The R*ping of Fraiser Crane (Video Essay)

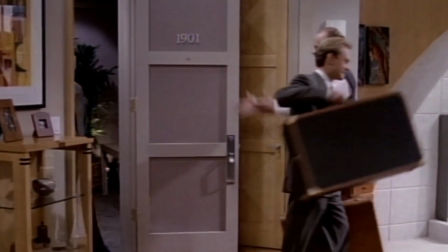A lifestyle that is flipped upside down when his retired cop dad,
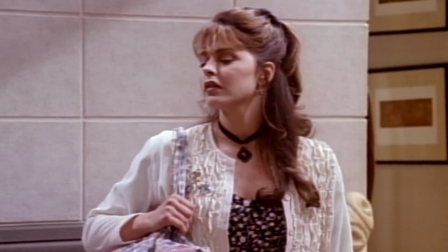ACAB, moves in along with his British caretaker, Daphne.
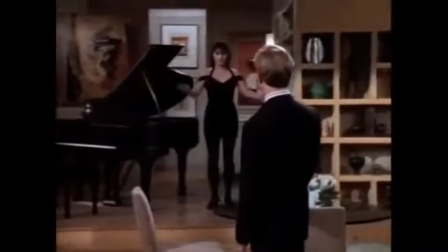Which I just want to take a second to admire just the sheer fucking
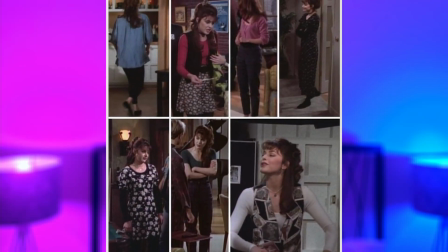fashion icon that Daphne is in these first seasons.
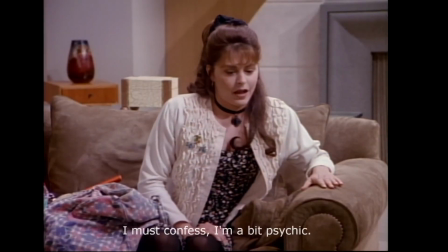You were a policeman, weren't you? Yeah, how'd you know? I must confess, I'm a bit psychic.
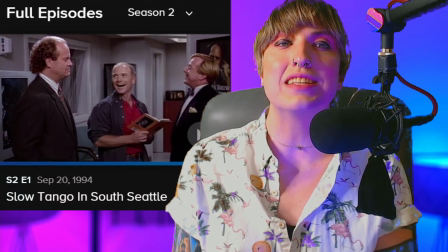Today, the subject is about the season 2 premiere entitled Slow Tango in South Seattle. The episode opens, like many of the previous 22 episodes,
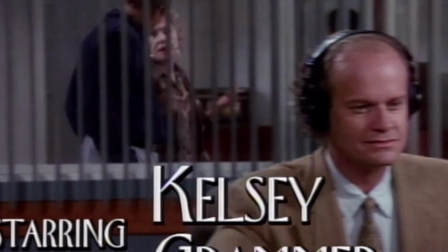with Fraiser at the station with his producer, Roz.
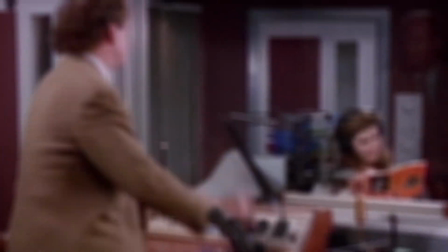He is in the midst of a discussion with a caller, while Roz is unusually distracted by a novel.
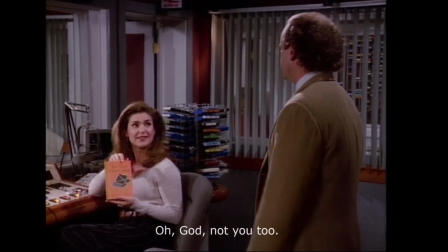Slow Tango in South Seattle. Oh God, not you too. Why is it that every woman I see is carrying that book around?
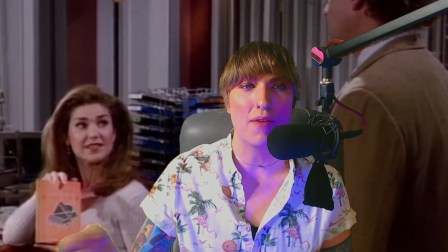A hot new erotica romance novel. Fraiser, already annoyed with it. It's like when there's a new pop song that everyone is digging and you just see it everywhere to the point where it feels inescapable. So by the time you interact with the art, the water is soiled. The soil is soiled. The water soils the soil.
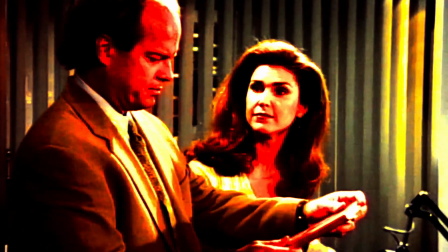It is when Fraiser inspects the book that he finds the author is familiar to him.
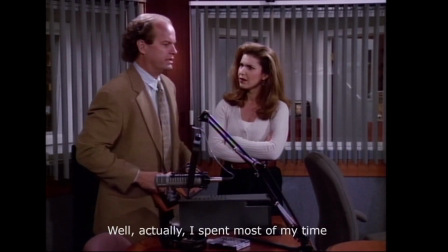You used to drink with Thomas J. Fallow? Well, actually, I spent most of my time helping him get through his writer's block.
And while Fraiser here does mention that they met at a bar in the series Cheers,
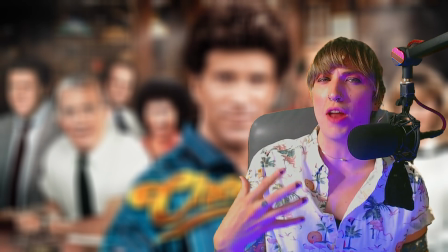Thomas J. Fallow actually never showed up as a character in that series itself.
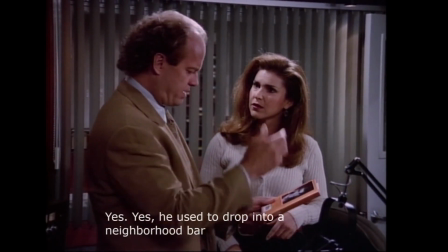What, do you know him? Yes, he used to drop into a neighborhood bar I frequented back in Boston.
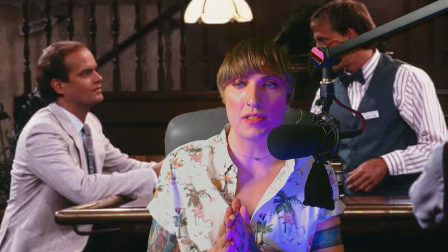He's a bit pretentious, though. He stuck out like a sore thumb.
During this hypothetical episode, Fraiser helped Thomas J. Fallow through his writer's block.
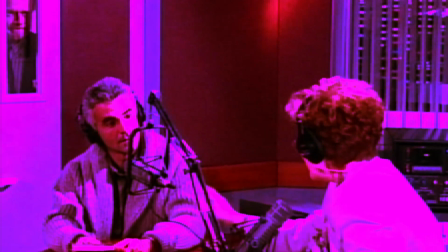And Thomas himself is scheduled to make an appearance at the radio station the following day.
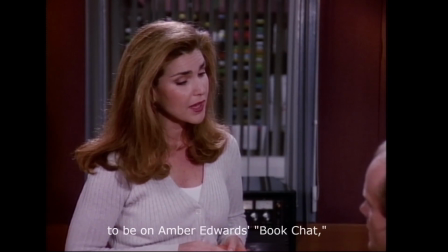He's coming here to the station tomorrow to be on Amber Edwards' book chat, and you're going to introduce him.
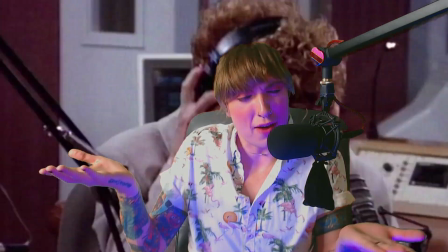No.
And the book person on the station. You know, every radio station has, like, a book person.
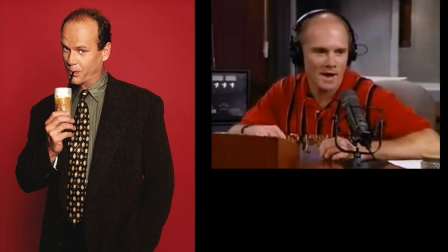A psychiatrist, a sports guy, a food critic. It's what every radio station needs to give you a well-rounded flow of content.
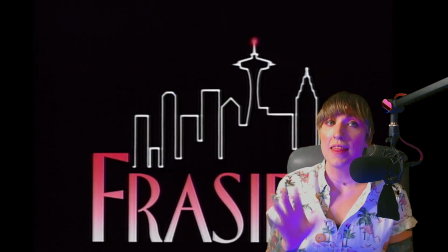Fraiser, the show, is a half-hour comedy that is designed and structured like almost all half-hour comedy.
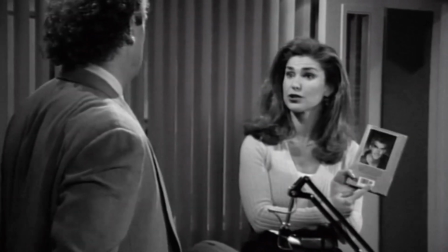There's a cold open that introduces the theme or the problem of the episode
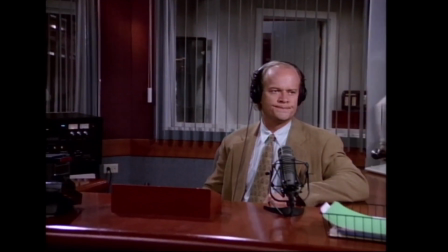before we fade out into our first set of commercials.
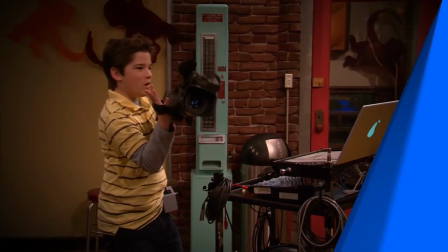Ready in five.
They do something creatively different with Fraiser in that it draws attention to this mostly common
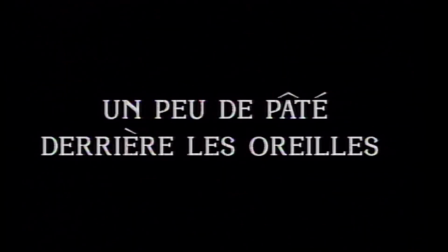structuring by welcoming the audience back with a title card in what I believe is meant to be kind of an ode to the opera. Like, it's to set the mood. It's a quotation or a phrasing, something to just get you an idea for the next act.
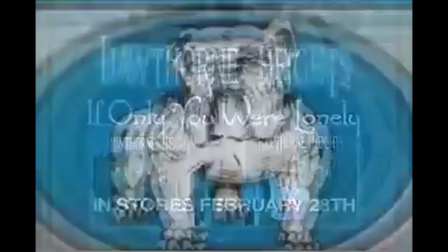In episode 201, after the first ad break, victory, the title we are greeted with states
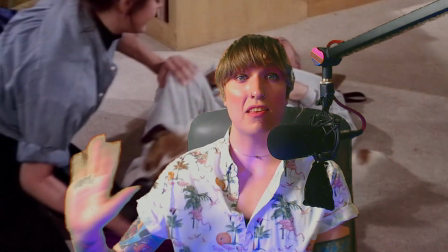a phrase that could have many different meanings, many different contexts, but one that does make you at least perk up and say,
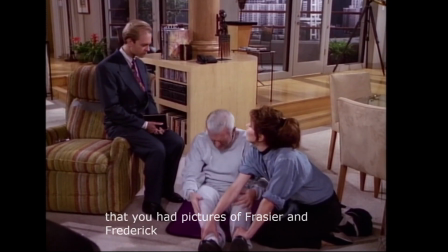great eagle! We then cut to Fraiser's apartment, a beautiful open set with a gorgeous backdrop of the Seattle Space Needle.
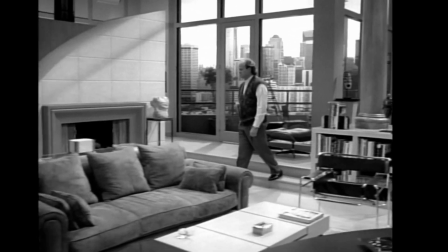One of the most striking sets compared to, I don't know,
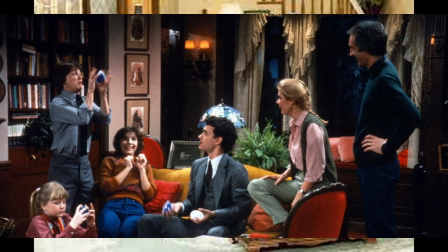the living room of this family, or the living room to that one.
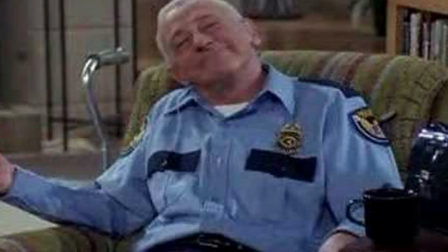We're introduced to Fraiser's father, the fucking pig. Daphne is trying to exercise his leg.
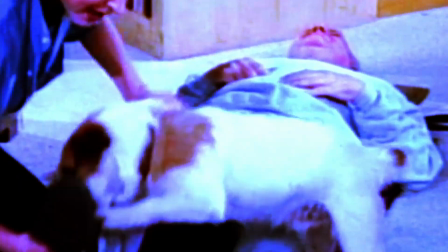Eddie, his trusty little Jack Terrier, just a golden boy of a pup.
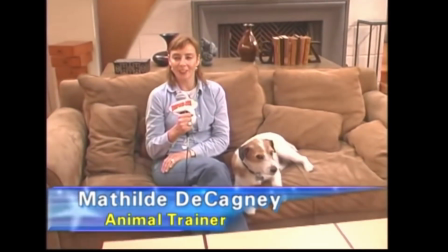My name is Matilda Cagney, and I'm the trainer of Moose here, who plays Eddie on Fraiser. Moose here is a now 12 years old Jack Russell Terrier.